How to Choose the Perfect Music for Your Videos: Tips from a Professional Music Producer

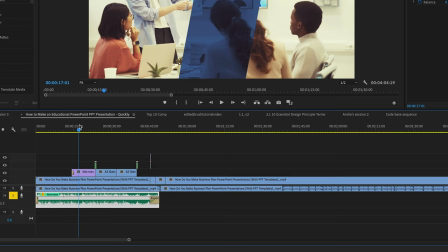(12:18)
It is rather flat, which is super useful with these kind of videos where you want to help people focus more on the explanation rather than the style of the video.
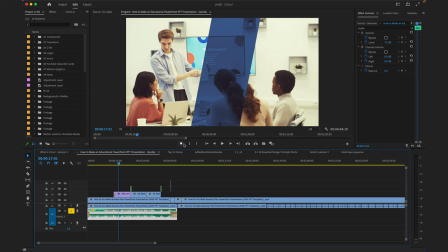(12:30)
This would be another case of complimenting. Let's check one more for complimenting styles.
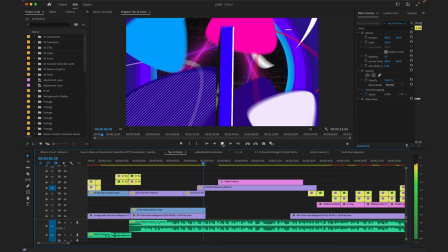(12:38) Hey, this is Marco, and you're listening to Tuts Plus with all the greatest hits on assets and everything you need to learn to get creative.
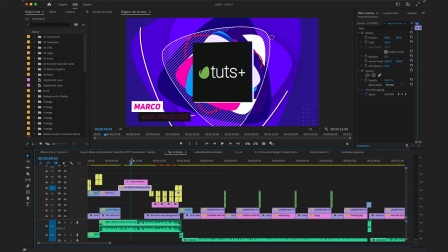(12:46)
Perfect. This is an intro for a roundup that I did. That's my voice right there. This is also for complimenting styles, because what I was trying to project here was kind of like a DJ vibe, radio presenter kind of thing going on. So it's very energetic, and the music reflects that.
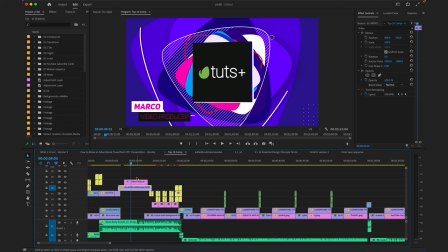(13:04)
It is also very much in line with the 80s style of visuals that we're seeing here.
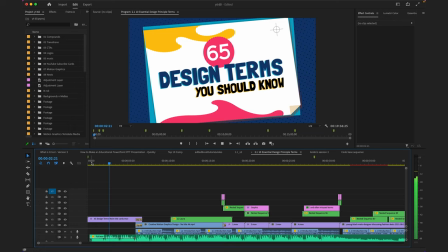(13:10)
Now let's check how we can create contrast.
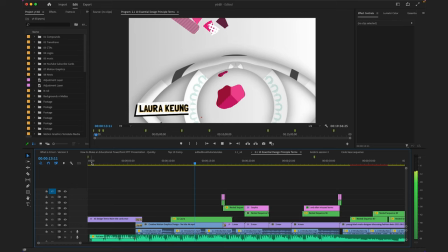(13:17) Hi there, and welcome to this course 65 Graphic Design Terms You Should Know.
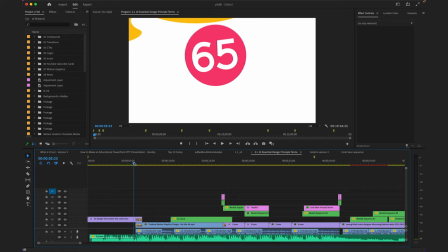(13:22) My name is Laura Kyung, and I have been in the design field for 12 years. In all of these years, I have learned that design has its own language.
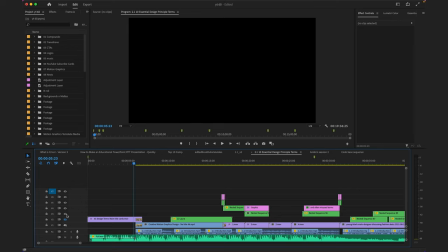(13:30)
Perfect. I want you to listen to it again, but without music and also without visuals.
Hi there, and welcome to this course 65 Graphic Design Terms You Should Know.
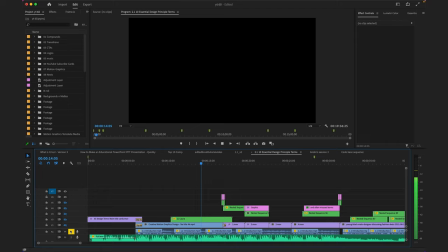(13:42) My name is Laura Kyung, and I have been in the design field for 12 years.
I believe you can anticipate what I'm going to say.
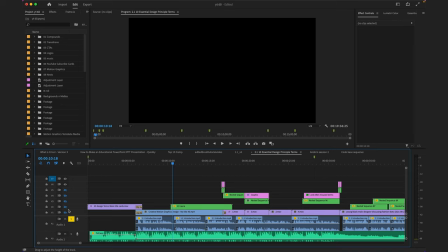(13:50)
In this case, Laura, our presenter, is a very serious presenter.
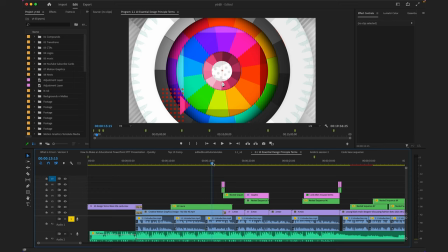(13:54)
However, the subject of the video does include a lot of color and style.
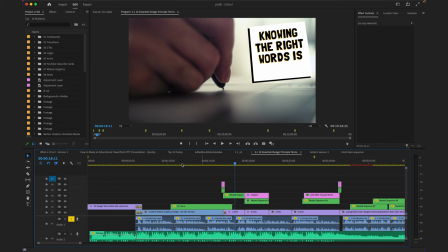(14:01)
There's also quite a bit of technicalities that need to be considered.
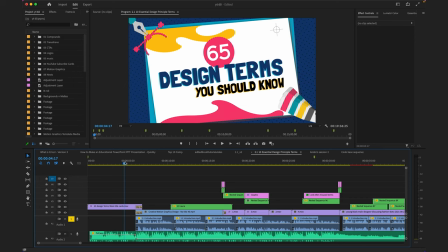(14:05)
Obviously, we're using visuals to complement it, but music in this case should also reflect it, and I think should create contrast.
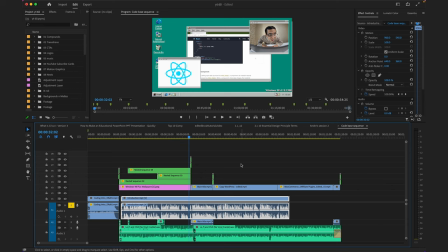(14:14)
This is a tutorial about coding.
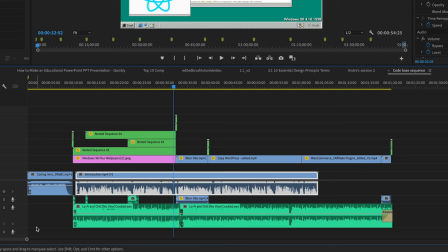(14:16)
And so, as you could see with previous examples, it is key to learn to evaluate the waveform of the tracks. I can clearly see that the dynamics of this track are not too crazy, so that is good.
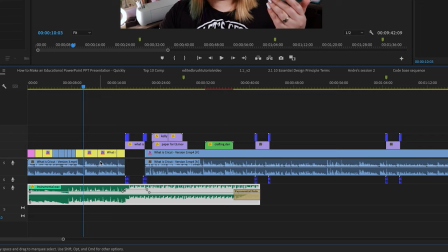(14:30)
If I was going for something a little bit more like in here, you know, like a punchy intro and a catchy title,
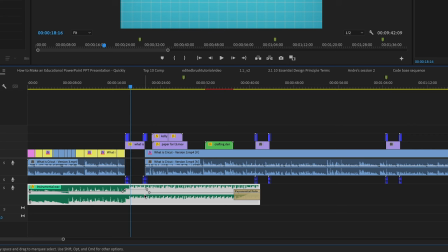(14:38)
I would go for something like this, where the dynamic is much more in your face and noticeable.
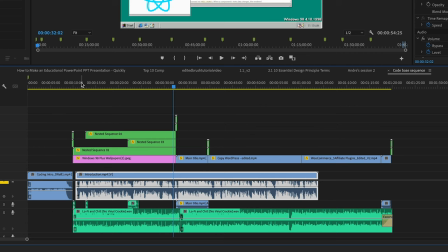(14:44)
It's actually like telling a little story, right? But in this case, I didn't think that was too necessary.
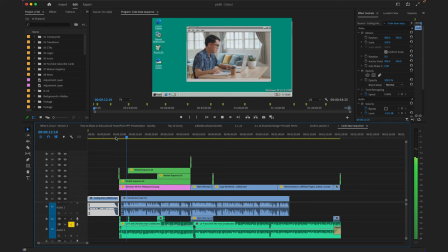(14:51)
And so this is what I ended up with.
Those
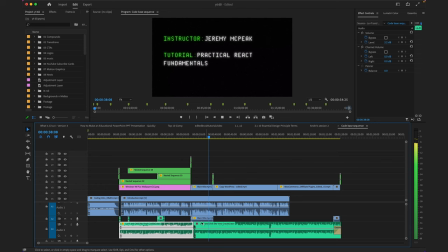(14:59) popular UI framework, and regardless of if you ever plan on using it, you still need to try it out, even if it's...
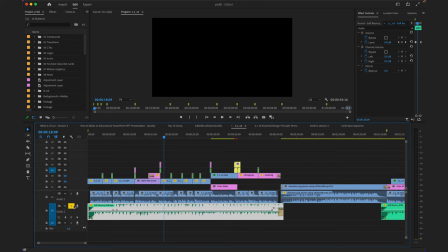(15:06)
I just love this track, and I think it works really, really well. Now, you might be thinking, well, these are all just like chilled and, you know, downbeat vibes, and so that's super easy to do and look for.
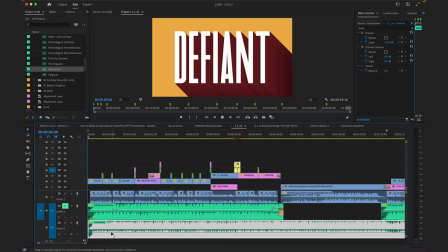(15:18)
And to that I would say, let me just put this generic tutorial music underneath and compare the effect.
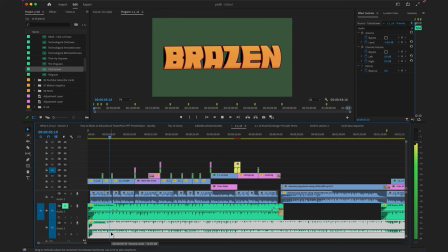(15:28) 3D text is a really exciting typographic tool that can help to create dynamic, bold...
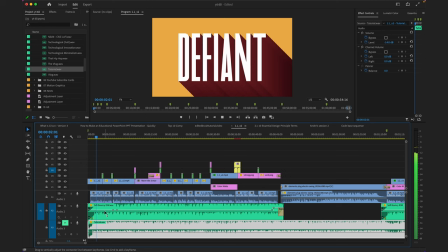(15:34)
I'm not buying the excitement behind that statement.
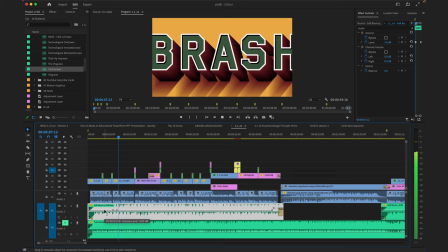(15:38) Exciting typographic tool that can help to create dynamic, bold, and striking design.
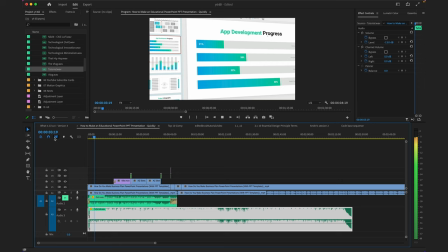(15:44)
What about this other video?
Ready to share your business plan with the world? The stakes are high. Whether you're presenting to clients or investors, you have to make a great first impression.
Yeah, see, no, I'm already lost.
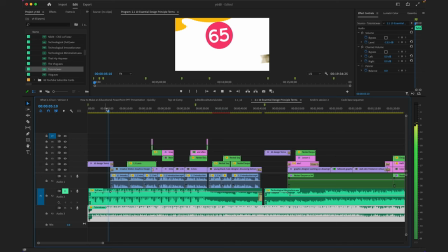(15:54)
This is something that I would listen to on every single presentation video from the last 10 years.
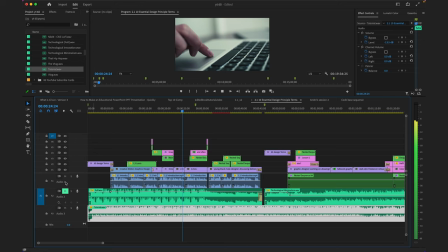(16:00) Hi there, and welcome to this course 65 graphic design terms you should know.
Boring. It is not exciting in the least. Now, if you look for generic, you'll get generic. If you've already made the effort to analyze the material as a concept, then don't just type in business music or happy music.
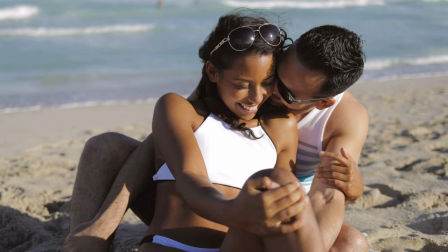(16:20)
Remember, the broader the search term, the broader the result.
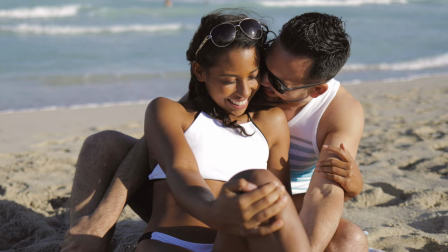(16:24)
Say we are dealing with a couple at the beach.